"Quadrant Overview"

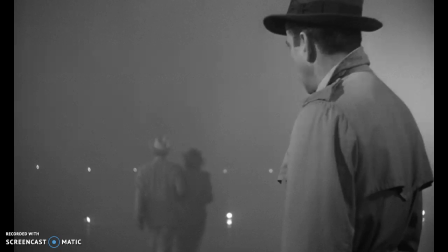0:00 So let's start by looking at this image. This is one of the closing images from the film Casablanca, which you may or may not have seen. It's a fairly iconic image. If I were to ask you to respond to it, in all likelihood you would do a decent job of picking it apart. But there's a very simple tool that will enable you to
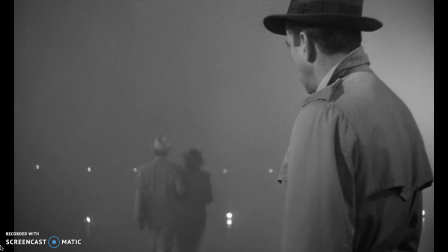0:18 break it into its pieces, to see those relationships, and so on. All right, so what we're talking about then is quadrants.
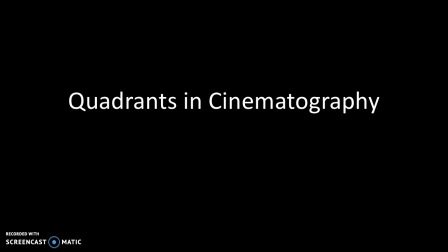0:26 Quadrants is a very simple tool. It's not universal. Not every filmmaker uses them, and not every filmmaker who uses them all the time. But they can be applied to still shots, scenes, as well as the paintings. So it's pretty widespread in how it can be used.
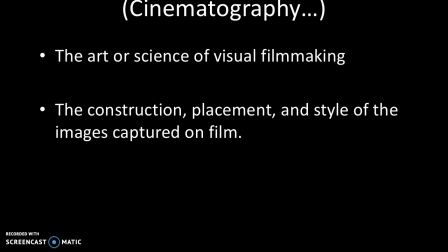0:46 Quick note, cinematography, in case you are not familiar with what that actually means, it has to do with the construction of the image. What's where and why? What is the relationship between the objects, the lines that we see on the screen?
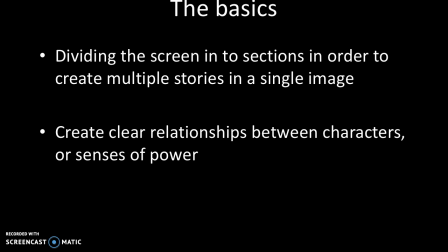1:00 So basically what quadrants do, we break it up into several parts to create multiple mini-stories, but also essentially chapters. Now we don't realize we're reading it in this direction, but we do. And this establishment of essentially chapters can create relationships of power,
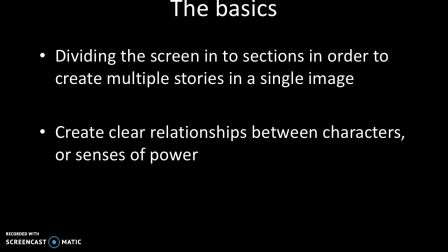1:18 relationships of closeness or distance, etc. So if we come back to this image,
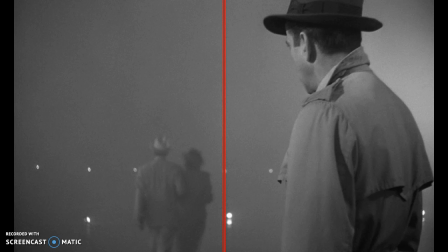1:25 if we break it into pieces, first outlined down vertically, suddenly we see there's two chapters.
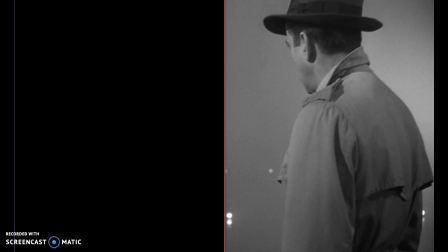1:33 There's a story of him, and he's clearly the most important. Now he's on the right, and typically we're going to read from left to right, but again, faster than we realize we're doing. But he's taking up half the screen. We have him, and on the other side, we have them.
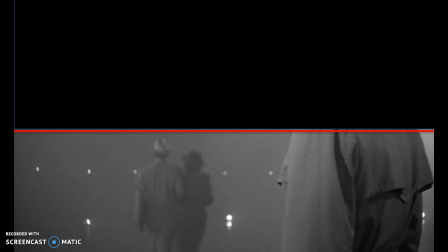1:46 Separation. Top and bottom, him, them. We get the same story no matter how we break up the screen.
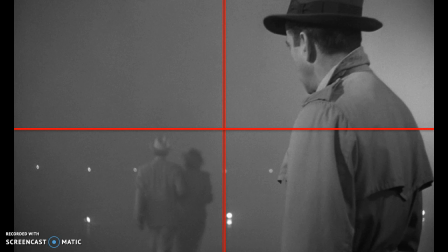1:54 And if we break it up then into these quadrants, you'll notice we have very distinct points. Now, when we read an image, if you'll recall, we move from upper left to lower right. So if we start up here, what's filling the upper left? Nothing. Emptiness. What is this image about? Distance, separation, emptiness.
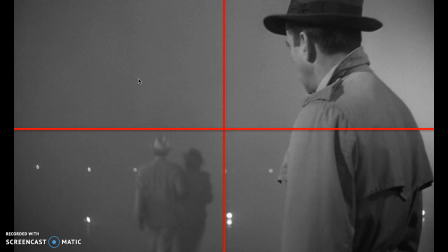2:12 That's the primary thing we're supposed to take away. Then we see him taking up so much of the screen, and yet there's this huge distance from him down to them. So even though he's on the right side, which could be typically sort of the last part we're supposed to look, because he's responding.
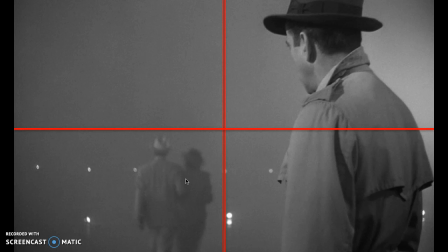2:30 He's not the actor in the scene. He is the responder. They are the ones taking action by moving away from him. So he's seeing them go, but it's clearly his perspective we're seeing as they move down here into the bottom. So there's just a quick example. Now, did this filmmaker intentionally break this into quadrants?
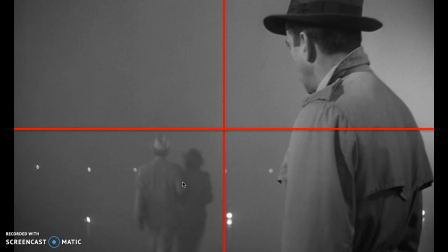2:49 Possible to say. But it's there. And again, we aren't going to see this all the time, but it can be very, very effective, a very quick tool for taking an image that you're not sure how to take it apart and to start.
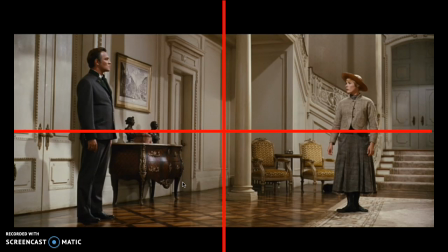3:03 We can look at it in terms of simple relationships between characters. Here we see two people broken by a great amount of distance, occupying essentially the same plane, but by putting in the quadrant squares, we can see that she is a slightly lower than he is,
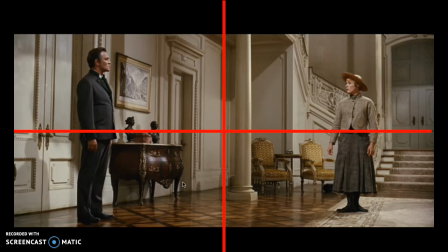3:17 slightly smaller, etc. It just stands out in greater relief. All right, so we can use this in a couple of different ways.
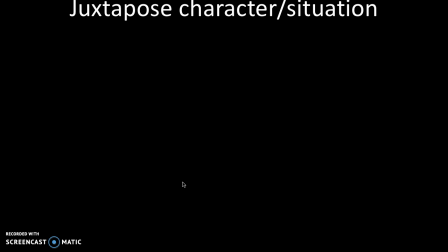3:23 First off, for effect. By juxtaposing characters and their situations, this can create tension or humor, etc.
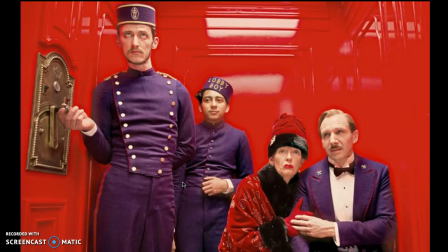3:32 If you look at this image from Grand Budapest Hotel, and we break it into its halves in either direction, we can sort of analyze, so what's humorous about this image?
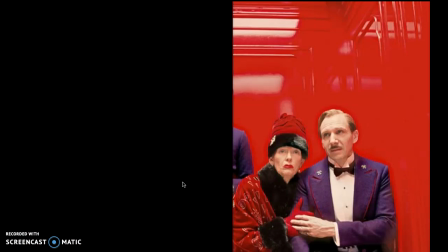3:43 Well, if we look at them, they are coward and fretful and stressed on one half.
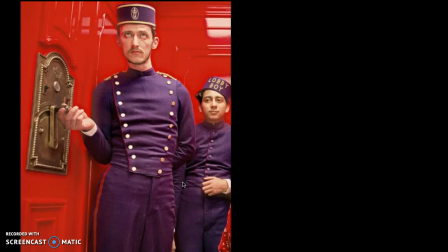3:48 On the other half, bored, going about their daily routine. Top, same contrast.
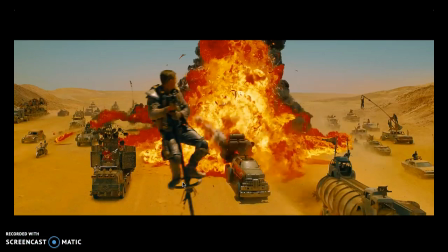3:55 So when we put it together, we get the humor of the people stressed out and cowering, and the person right next to them doing something wildly different.